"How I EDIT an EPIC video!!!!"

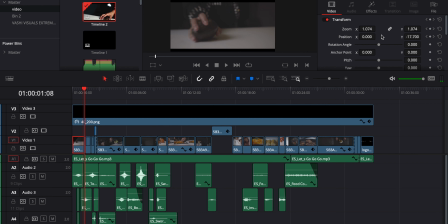245s
To kind of give like this look of zooming and going up to kind of make a bit more smooth the connection with the next clip.
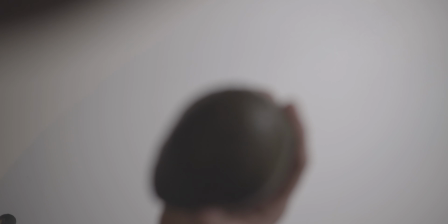253s
So I put the tripod on top of this table with the camera facing down, and basically what I've done,
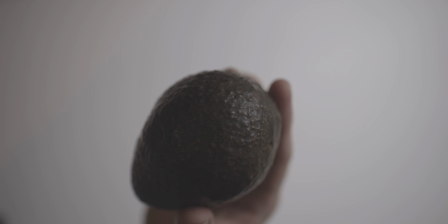259s
it was like grabbing the avocado and put in front of the lens where I want the avocado to be in focus, and basically I focus automatically, and then I switch into manual focus, so the focus was not moving anymore.
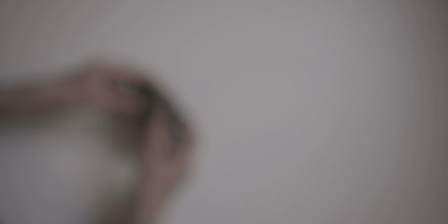272s
And the only thing that I was doing, it was just like throwing the avocado in the air, in the same time trying to remove my hand as soon as possible, as quick as possible,
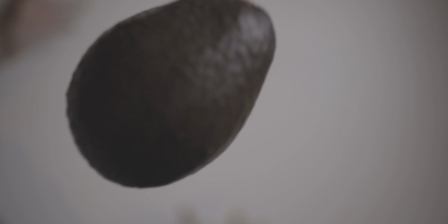281s
and then grabbing avocado again and try this multiple times. And then I did a quick check, and I was like making sure that at least I got a couple of clips where the avocado was in focus. So once I went in post-production, I got the best I think what is for me that was the best clip where the avocado was in focus.
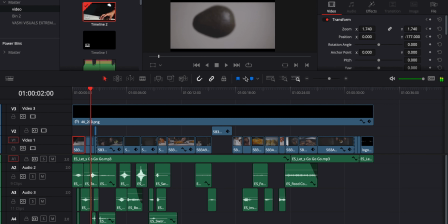303s
And basically nothing, I just like put this clip together, and at the end again I did a zoom in because I wanted to the camera kind of to follow the falling of the avocado to make it a bit more smooth into the next one where is the avocado
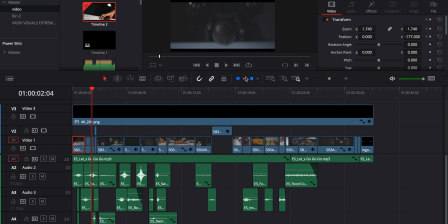323s
falling down and hitting the table.
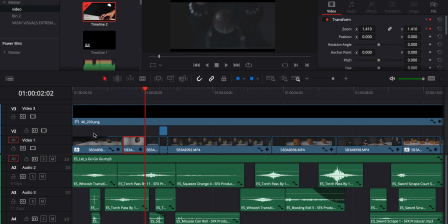325s
I already cut the avocado before, and once she left the avocado falling down and once it was hitting the ground,
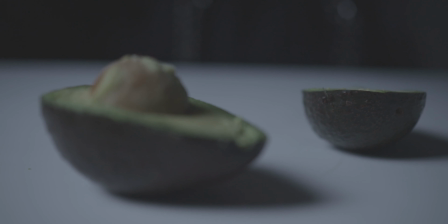333s
the avocado opened into parts, and that's exactly what I wanted.
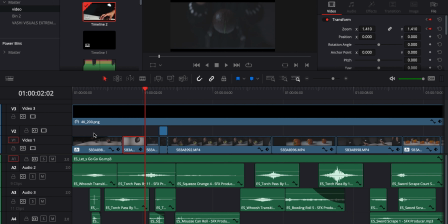337s
But because like of the speed of the clip, you don't really cannot see the avocado was already cut into.
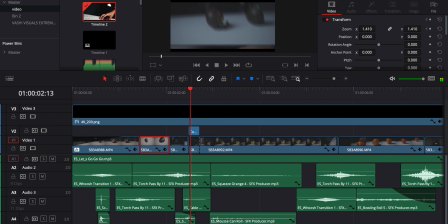344s
And so then we have our next shot where I basically brought up like a keyframe the position of this clip, and then I raise up revealing what is after.
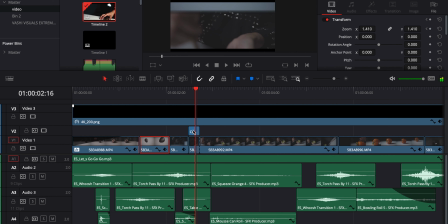361s
And so you can see like if I go forward, the video is going up, and I put like another video underneath, so it's like opening like a curtain and showing what's behind. And now if you activate like the effects, you can actually see the masking.
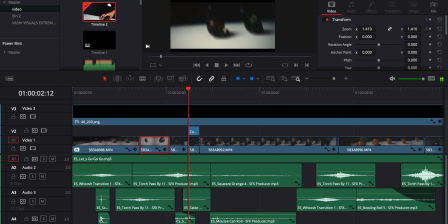378s
And also I also add here an artificial motion blur as always to give this like like realistic effect. And then once it was like into the next shot, basically I wanted to have 3 shots where the camera was like going forward, in back, and then swiping down under the table, and then again connected from like the top of the ceiling into the next shot and down again. So I didn't have that one into the first shot, and this is what I thought at the moment where I was editing. I was like, oh, maybe I can do this like positioning, like keyframe going up, so it kind of looks like to going down.
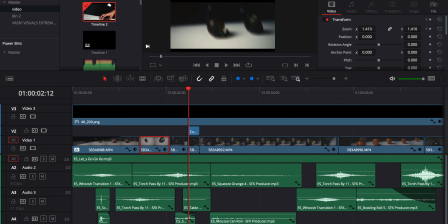422s
To this transition, I had like this avocado in the middle that is like being scooped. I start like from forward going backwards, and at the same time I was twisting the camera and I wanted to follow that movement, so I really needed to like match the rotation of the avocado, and then I was wiping out.
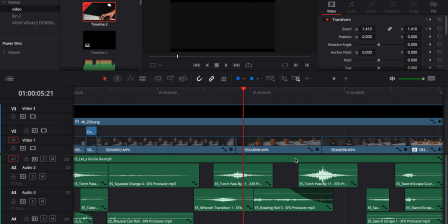439s
You can see that once I'm swiping down, I'm going under the table where it was dark, and then when I was starting the next clip, I had this dark area. So when I was starting the next clip, I was basically starting from the dark area again, facing up, and then following this pepper. Because this clip now began with the dark and the other one finished with the dark, you don't really see the cut through. It looks like a very smooth transition.
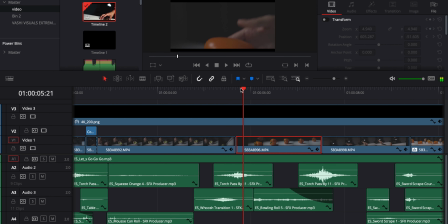471s
Basically I had her hands pushing the pepper forward to have this roll, and I really didn't want to have that hand inside the shot. I really wanted to have this like a smooth and clean transition where you see things going on.